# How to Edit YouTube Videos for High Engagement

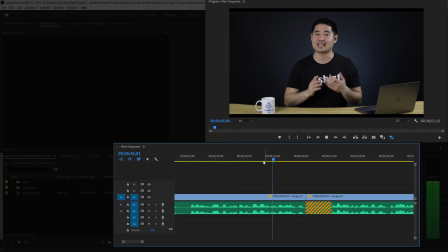We want the video to flow naturally, but we don't want there to be an awkward pause between the two cuts.
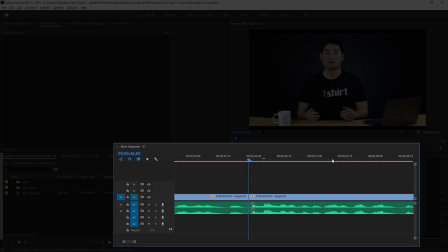So I'll actually cut a bit of the part where I'm taking a breather, which creates better flow and keeps the video moving.
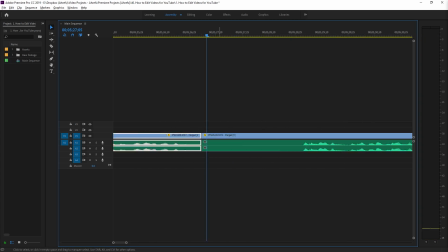Clean up all cuts for your entire video, and by the end, you should have a raw version of what your video will look and sound like. All right, step four is to record the screencast, or for vloggers, that might be to record B-roll. Since we create how-to videos specifically on SEO and digital marketing, I use screencast to better illustrate concepts and strategies. At this stage, the only thing we're doing is recording a screencast over the audio, and we'll deal with effects and cuts in the next few steps. The point is that having a screencast as well as a talking head lets you select between two different types of footages, so you can choose which one is most appropriate for your final product. Now, if you're vlogging, it might not make sense to use screencast, but I highly recommend using B-roll. Now, rather than recording completely random B-roll clips after you've created your video, you'll want to plan these ahead of time.
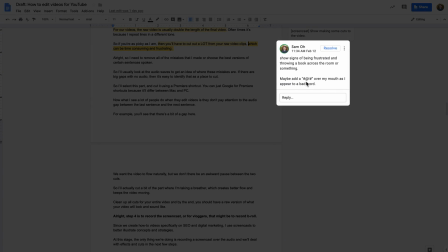Since our videos are mostly scripted, I use Google Docs and add comments where I think B-roll will be effective.
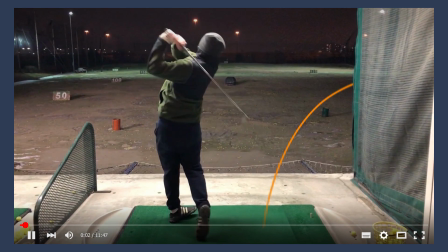Like in this video, I'm talking about how I hack golf, life, and traffic.
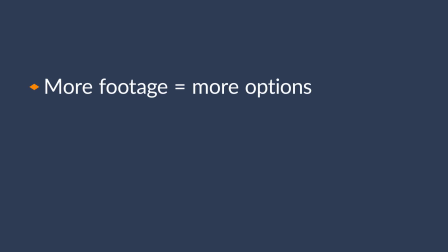More footage gives you more options when editing your videos. Use Screencast to make concepts super clear.
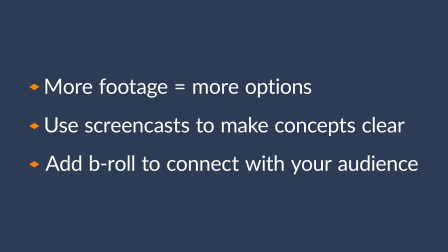Add B-roll as a way to connect with your audience through relatable, real-life visuals. Best of all, these work well even if you're in a so-called boring industry like SEO.
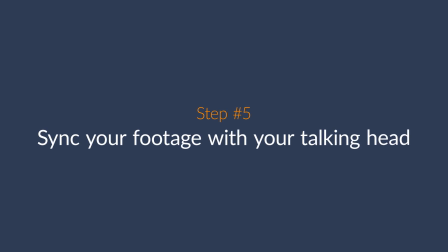Step 5 is to sync your other footage with your talking head. There's not much to say here.
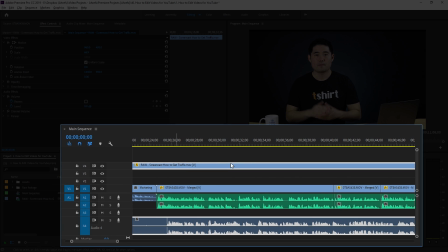Since I record the audio on top of the screencast, I basically just match up the audio waves from the screencast with the talking head.
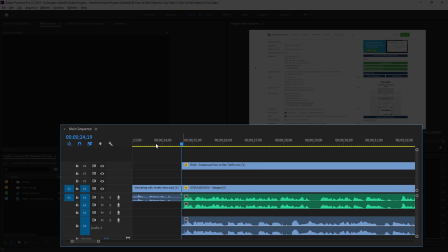There's some tips and tricks to do this using syncing features, but I find it easiest to just compare the two audio wave tracks and then match them up until they sound similar.
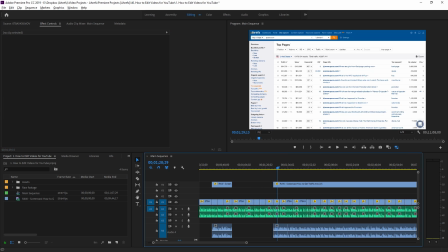From here, it's just a matter of showing the screencast when it's most effective and to show the talking head where it doesn't make sense to show the screencast. Let's move on to step 6, which I think is one of the most important steps in the editing process, and that's to close the gaps.
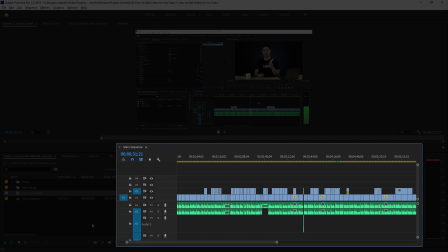After you've edited your talking head with a screencast or additional footage, your project is going to have gaps. When the gap is too large, it might be a sign that you're talking too much or staying on the same screen for an unnecessarily long time. And unless you're an engaging speaker, people will often get bored.
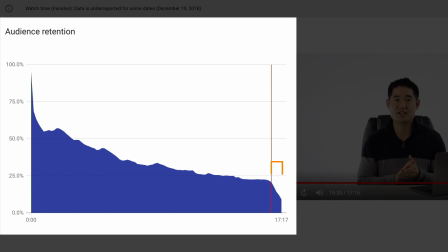For example, in this video, I have nearly a 1 minute long conclusion recapping everything that I talked about.
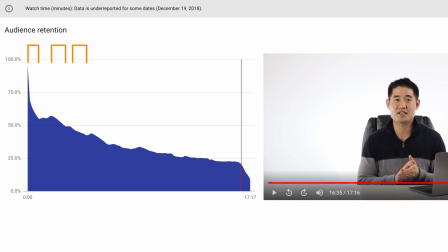So this is something that should have been condensed. Other drop-off points were mostly my voice talking over screencasts where nothing was really going on.
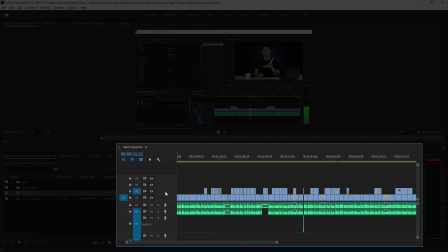So I created the gap system. Here's how it works. As you can see, I've already gone through all of step 4 and 5 and made the necessary cuts to my screencast and talking head.
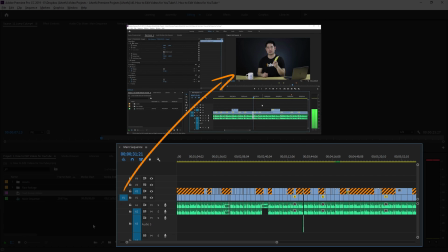Now pay attention to the gaps. It seems like there's quite a bit of talking head action going on, and to me, it doesn't make sense to throw in a screencast clip just to fill in these gaps. So I'll fill it with other elements that make sense. So that might be a text screen, B-roll, or sometimes a custom animation. There isn't a general rule of how small these gaps should be, but the key takeaway is that you want to keep the flow of the video moving. All right, we're just about done the main parts of the video, so let's polish it off with step 7, which is to add jump cuts. A jump cut is a transition between two shots from the same position. It creates the effect of the scene jumping, hence the name jump cut. It's a simple way to add dynamics to a video and help make mistakes look polished. For example, before every video begins, I say stay tuned and twirl my finger. A jump cut is used to create a sense of movement or beginningness to the video. Or if I were to say something like, but there's one thing that you have to do when making a peanut butter sandwich, add bananas.
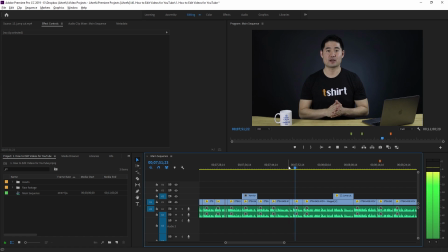Adding the jump cut adds emphasis to the point that I'm making. To add a jump cut in Premiere, just increase the scale of the clip.
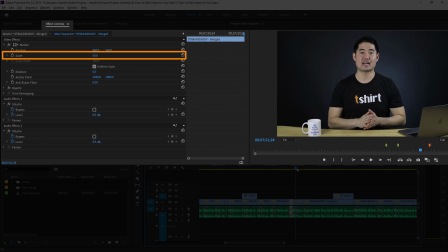Since our original video is in 4K and downscaled to 1080p, I'll change it to
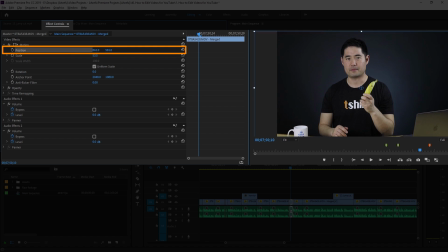53.5 and then I'll adjust the position by moving the horizontal and vertical positions until it's in a good place. The last thing that I'll do before I hand this off to our awesome animator is step 8, which is to add production notes for the real expert. Our animator is awesome. He can literally make any idea that I have come to life.